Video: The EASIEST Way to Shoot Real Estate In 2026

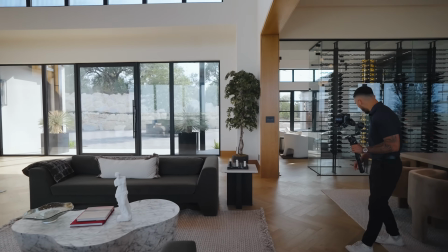You're going to make sure that as we're passing it, we kind of float over it. Let me show you guys how to levitate. I have a nice center focus right here.
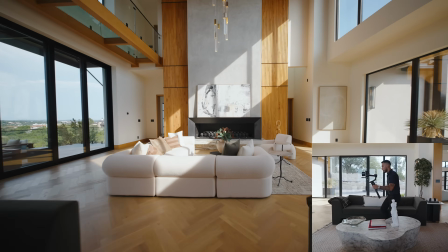I go back as far as possible. I'll push in, and then I'll levitate one hand, and then reach all the way as far as you can and keep it straight throughout the whole shot. And that's the straight push shot. It works great for all different kinds of houses. So this next shot that you can do is called a straight push curve.
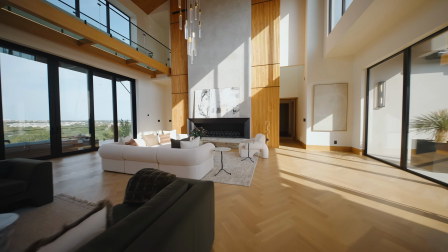Now the curve adds a little bit of spice into your videos. Let me show you guys how far back we have to go to really nail this.
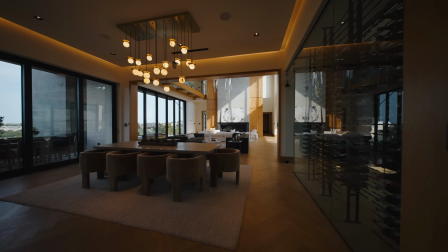So this far back is good because this is all gonna get speed ramped out of.
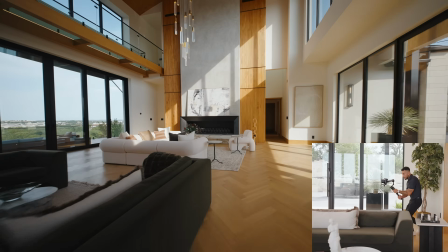Now we're gonna start going in, straight push, and I here start curving, and I'm using the fireplace as a bit of a guide for my eyes.
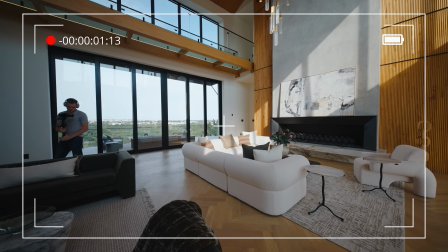And that's what causes the shot to not only look dynamic, but also accurate.
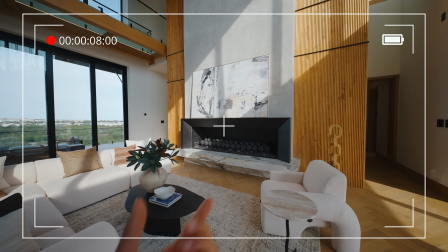As long as you have those X grid on your camera, you can use that X as your center point. Without the curve having a center point, your shot looks very mediocre.
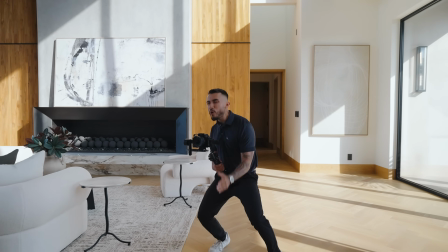So the third kind of shot that you can get, which makes all the difference in your videos, is a straight push rise curve. So the first thing you'll do is push straight, then you'll curve, you'll switch from pan follow on your gimbal to pan tilt follow, and then you'll use your wrist to get the camera to go up.
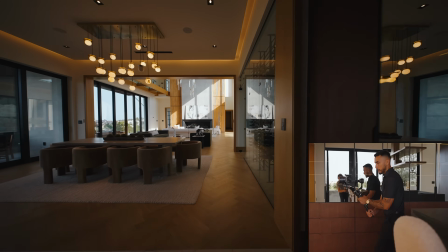So straight push,
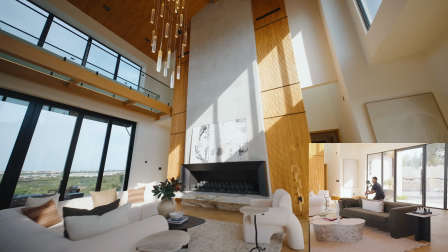curve, pan tilt follow, and go up using your wrist, I'm still using the center focus right here.
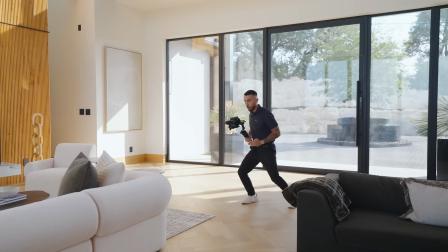The center focus is the middle of that fireplace. That straight to curve to tilting up makes the shot a lot more euphoric.
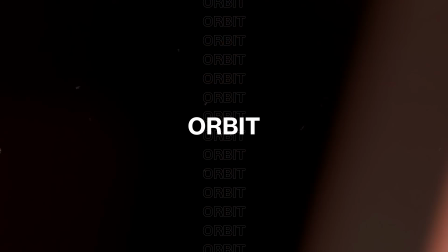So this next shot is called an orbit shot. Now it's exactly how it sounds because you're going to orbit.
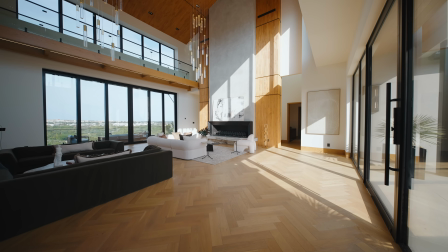So this is my starting composition. And remember, we're using this as a center point the whole time.
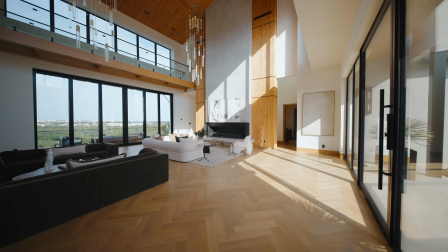If we didn't have a center point, then the shot looked loose and very sloppy. So we're as far back as we can go.
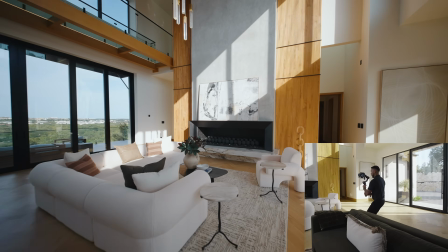I'm pushing in, keeping that center point, and boom. I'm like reaching into it. That spin could go into another shot. So now we've switched over to the 50mm, which is perfect for detail shots. So the first thing you're looking for is you're looking for a subject. Now in this case, this fireplace looks really great because you have a little bit of light hitting it.
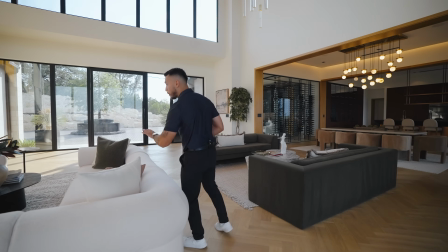This is foreground. This is foreground. That plant is all foreground, and your center is your fireplace.
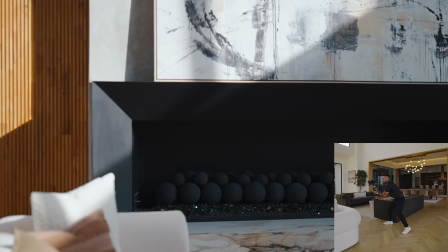I'm gonna spring load my gimbal, which simply means I'm gonna give myself something to work into. and then boom.
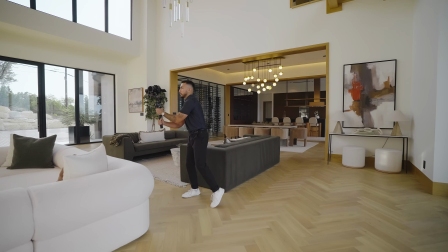The spring load of the gimbal, what that does is it makes it so that when you actually get the shot, when you're in the composition, like right here, now we're in the composition, it's not shaking.
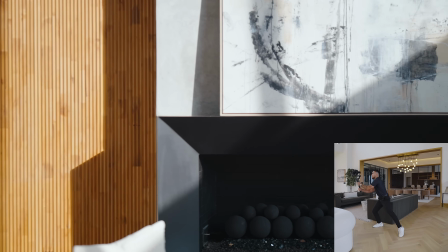I go up a little higher, I'm spring loading my gimbal, and I'm rolling down nice and smooth,
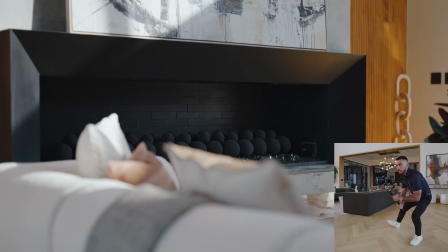nice and easy into it, making sure I go over those pillows, and that's how you get an orbiting detail shot.
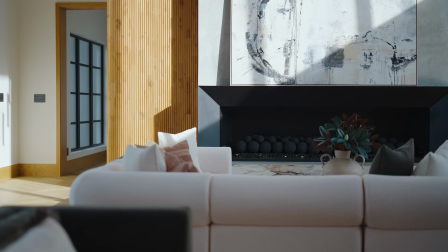So a sliding detail shot is really simple. You're gonna find yourself a composition that you like, and I'm just gonna slide, simple like this.
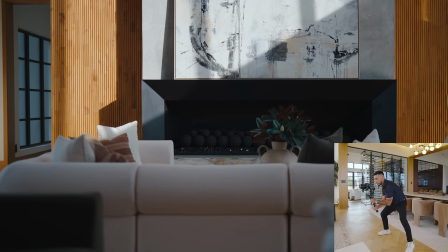So I'm making sure that my lines are parallel and horizontal, and I'm gonna slide like that, just by moving my legs like this.
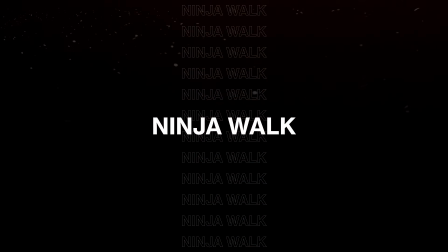So now it's time to talk about how to ninja walk. You gotta loosen your body. The first thing you wanna do is you wanna bend those knees.
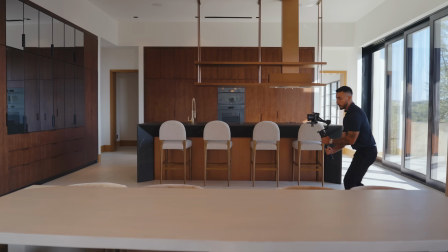Bend those knees and hunch over a little bit, and you wanna move like this. Second thing you wanna do is you wanna subscribe. If you haven't subscribed, for what we've noticed, research shows that videographers that don't subscribe to 910 Academy, that their shots are about 13% shakier than anyone else. So that's one of those things that you gotta hit that subscribe and smash that like button. Another thing is you're walking too slow. When I shoot, I'm sprinting, right? Just imagine if you're in a car on a gravel road and you're driving kind of slow, you feel every single bump.
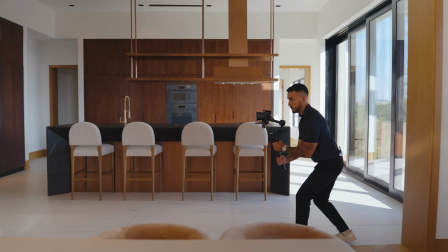But when you're ripping, you're just ripping. Does that make sense? You wanna lock in like this. You got that composition, you're just like.
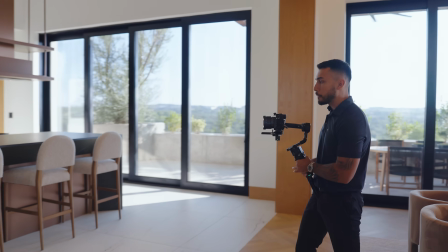And one thing also is you wanna make sure that you lean over those countertops. So lean over the countertops, lean over the furniture. You wanna lean over the beds so that you get extra reach.
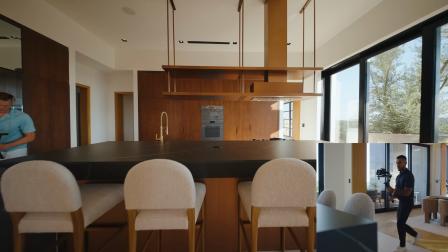The reason the extra reach is important is because for those speed ramps, if the shot stops here, then your editor has very, few frames to work with.
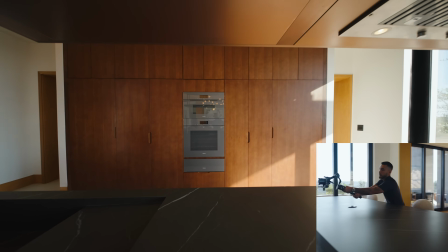But if your shot ends here, it makes a huge difference.